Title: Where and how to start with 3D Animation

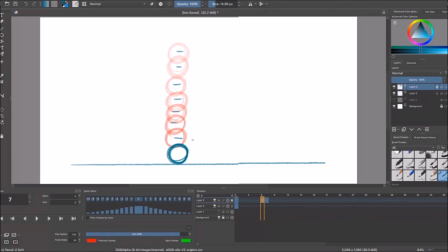1003s
So like I said, in order to communicate that this ball exists in real life or in the animation world we have to make sure that our spacing this is when the the other concept of spacing plays a really really really important
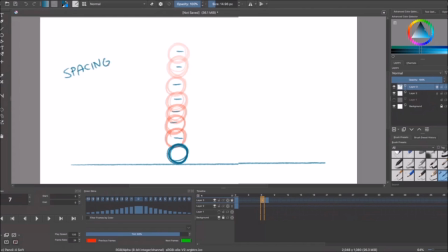1018s
role if we want to make sure uh to animate a ball properly we have to understand that there are a lot of physics right behind the uh this object falling the first one is gravity right
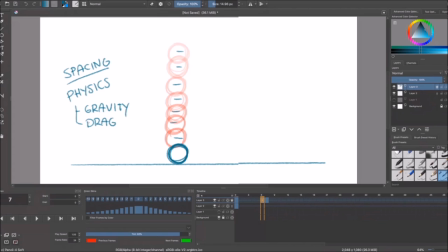1038s
the other one is drag the other one is air resistance and i think those are the three ones that we're going to consider for this one
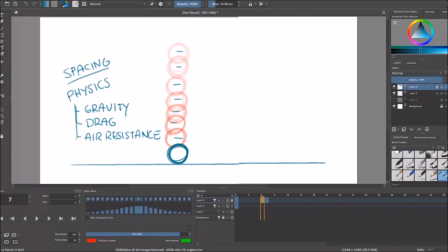1054s
so here i'm going to make like a quick um uh annotation here if you guys want to learn to properly animate stuff you have to learn not to animate just a ball falling but you have to uh
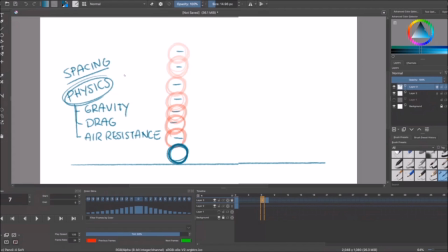1067s
to learn how to animate physics right you have to learn how to animate the um these are also called the motivations you have to understand why you have to always ask why is the character or the object
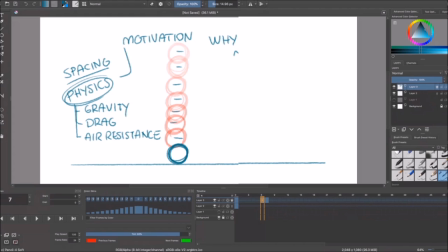1087s
moving what makes it move what makes it travel from this pose to this pose and then only when you learn this when you understand all this physics behind something falling then this is when you can start
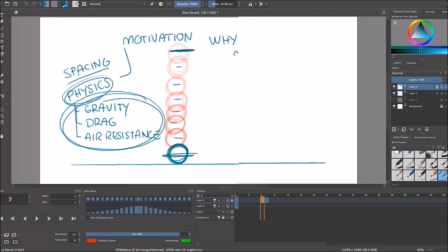1102s
playing with your spacing to solve the idea that the ball is falling and not just traveling in a very linear path okay so this is what i'm gonna do next i'm gonna i'm gonna create a better spacing chart this is how we call them these lines are called spacing
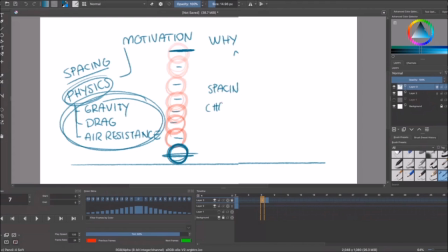1120s
charts charts so I'm gonna do a better one to make sure that I consider these elements in the equation right so I'm gonna just hide this layer for now and then I'll do it again but the proper way okay Okay,
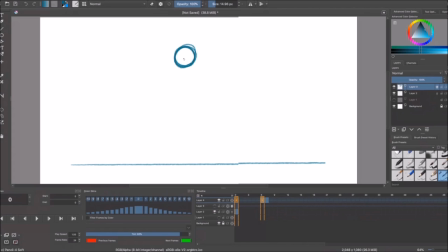1140s
so first frame is going to be here, right? So then I'm going to put, oh, sorry. So yeah, first frame is going to be here and then the last frame is going to be here.
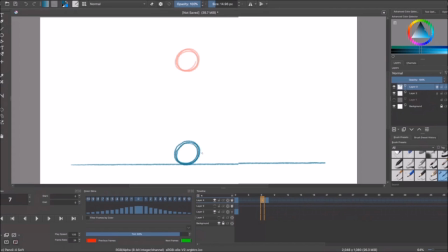1159s
So you can see that the first frame and the last frames are exactly the same as before, but then I'm going to do a better job trying to make sure that the in-betweens work better. So, the first one is going to be really, really, really close to the ball.
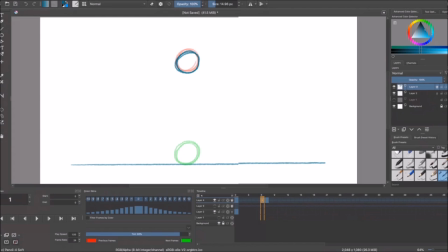1175s
It's going to be like this. What I'm going to try to do is something more like this. Right? And this is saying something. Right? When we see a lot of frames together, right, pretty tight together,
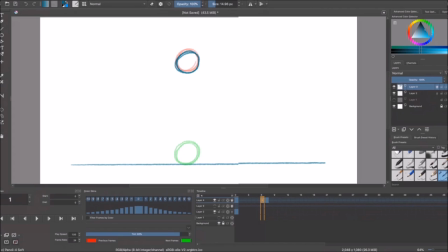1192s
this means that the object is going to accelerate from that position. Right. So the closer they are, the less amount of movement they are going to have. And the more separated they are, as in here, so here and here,
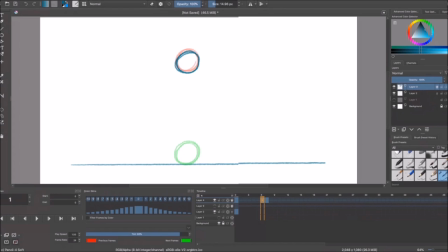1212s
this means that this movement is going to read faster to our eyes. Right. So if we understand that an object falling is gaining force, right, is gaining force,
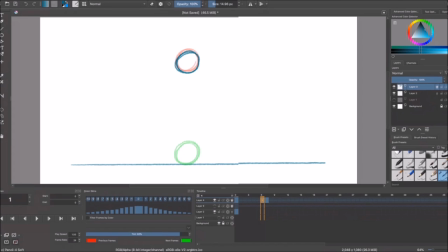1231s
this chart right here is exactly what's going to make sure that the gaining force shows in the fall of the ball. right so let's do it so you can see better what I'm saying